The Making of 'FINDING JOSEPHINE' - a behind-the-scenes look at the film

I was very nervous about it but I was also excited about it and it very much felt like because some people were,
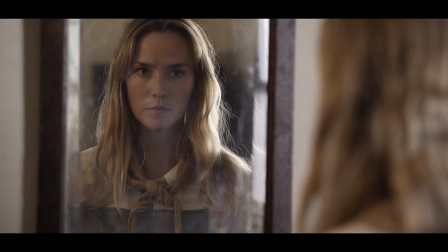16:40 you know, couldn't you wear a wig or something but it was so important to me to go
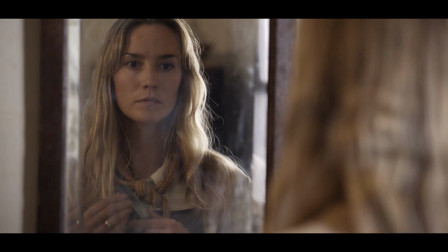16:46 through as much as possible what Josephine would have had to go through and just doing something drastic like cutting your hair because it was it was tough to do and it was scary but it changed me and it changed how I looked and it changed how I felt you know something as simple as cutting your hair can do that and that really helped me to find
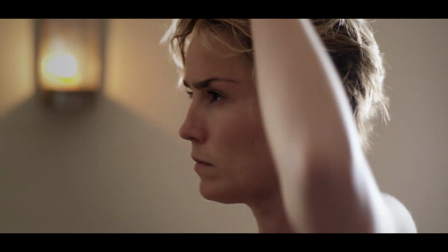17:05 the character. When she was done and she had cut her hair I mean we were all kind of shaken a little bit because we could see that she was really taking that character on a hundred percent.
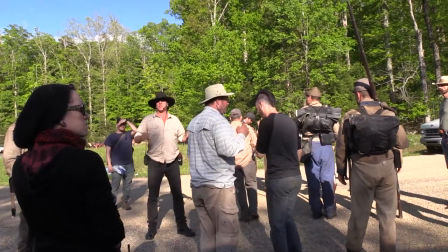17:17 Wardrobe standing by with towel. Croc truck is here, ready to deprop.
I am basically in charge of the set. I'm the one that delivers all the elements, making sure it was in place, making sure we're all propped up. Set dressing is in, actors are in place. I deliver the set to Rory.
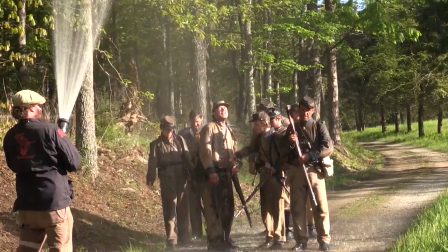17:38 Water's coming up.
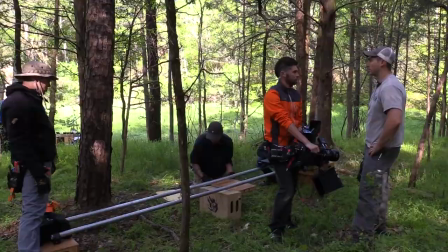My name is Bradford and I'm the beat camera operator. Beat camera is the second camera that we'll run so we'll use it for a lot of tight shots and a lot of like we have in the background there, jib, mophie, any handheld stuff that we're doing. We're kind of like just using it as every other shot besides dolly.
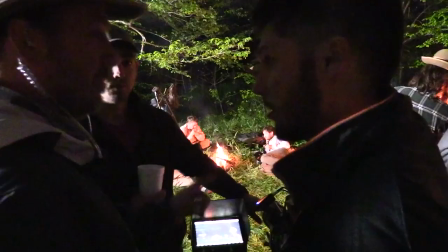18:05 I'm going 85 on. Oh, you're going to get both of them. No, that's what I'm saying. Look.
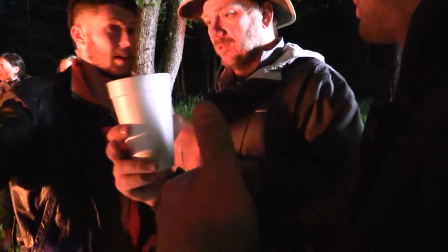18:09 Then I swing to a 35, and then we take his 50, and then we're going to get covered in both of them.
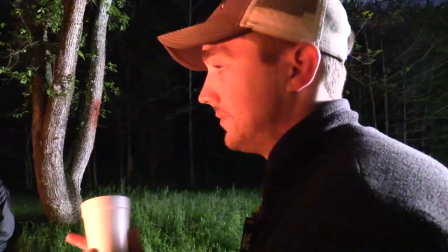18:14 And then you and I can both just get that one, and that's it.
He wants my job. He does. He really does. My name is Nick. I am first AC, which means I am on camera for Josephine.
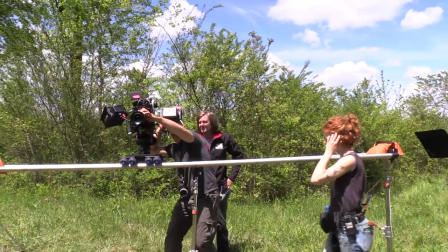18:27 I am pulling focus. I am getting everything good to look for Brian, who is DP.
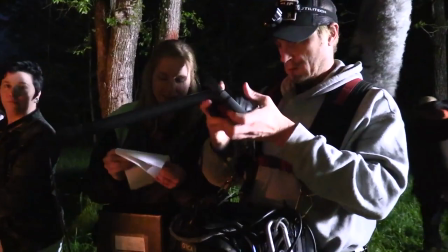18:33 Hi, I'm Ally, and I'm the script supervisor. and I take notes on all the shots that we get and I keep all these guys in check. For the slave shack scene, we've got just a campfire out front and then a haze machine inside just to add a little bit of atmosphere
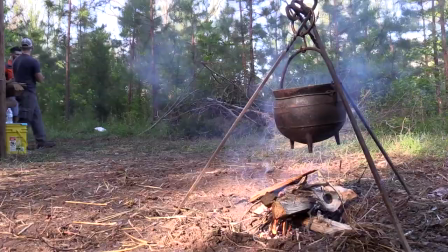18:51 inside and it picks up the shafts of light that are coming through the building and things like that.
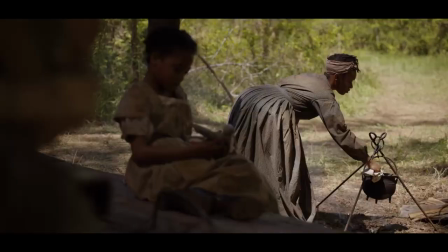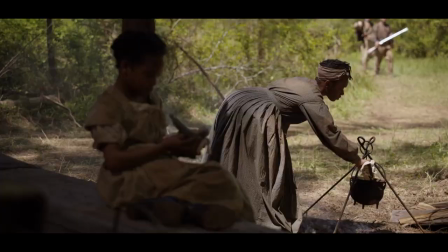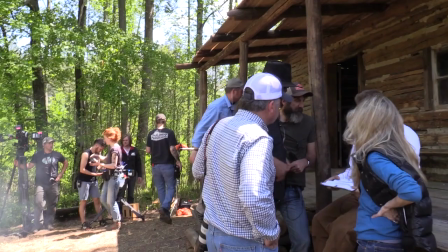19:10 We found ourselves all nervous because it was a hard scene to film.
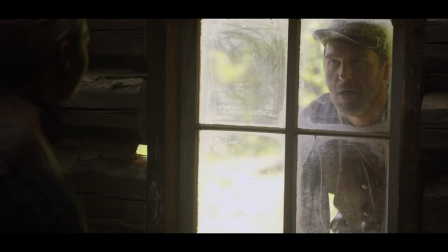19:15 It hurt us. It hurt us to have to film that scene and our actors were amazing. They were all so loving.
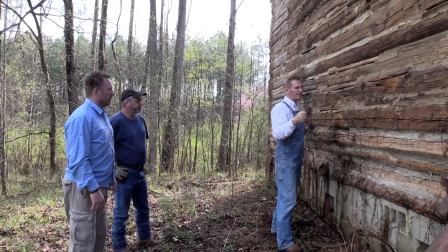19:23 It seemed like they were all scary when you see the film, but they were so loving to each other, even Jesse James and Sergeant Marks.
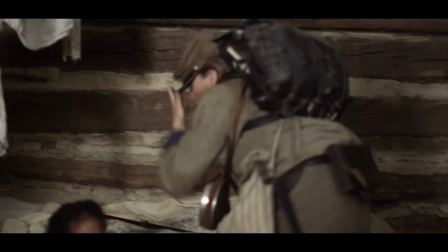19:31 So it was kind of a strange thing for us to see it come to life. It was exciting and also heartbreaking for us at the same time because we knew it was going to be a hard scene
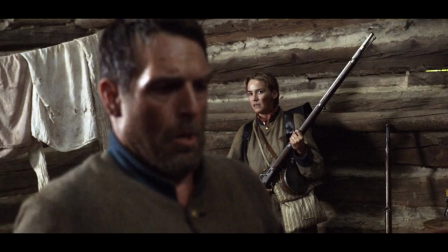19:41 But when it was done, we could tell something special had happened there.
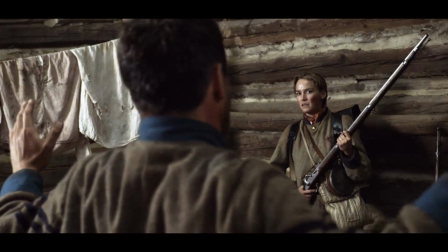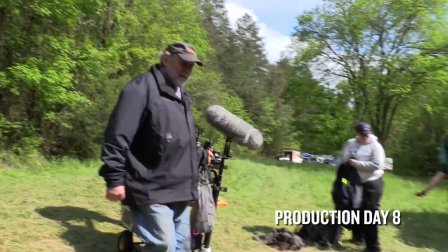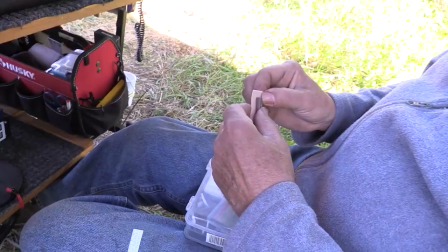19:57 I am the sound mixer recorders for the set. Right now, I'm working on a lav mic that we're going to hide under clothing and
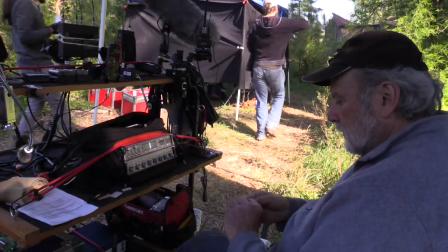20:07 We have to rig it up so that doesn't make a whole lot of noise when it's on a person. and use it because of the rocking sound that's going on. You know, we had a lot of scenes where we were relying on visual effects. And we hired a kid that had done some films before, but he came fresh out of college, Zach Rogers.
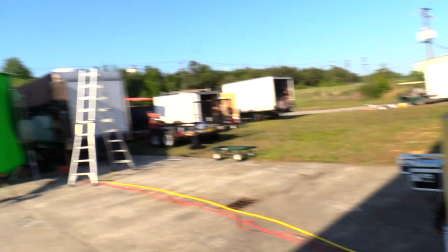20:29 See the screen screen right here? Sorry.
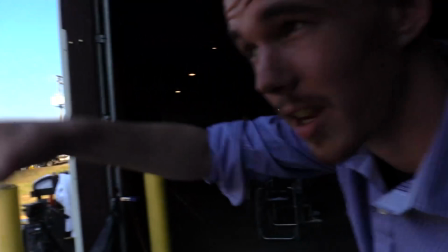20:35 That's how you make a movie right there. That's how you, that's what we make here. And man, he nailed it.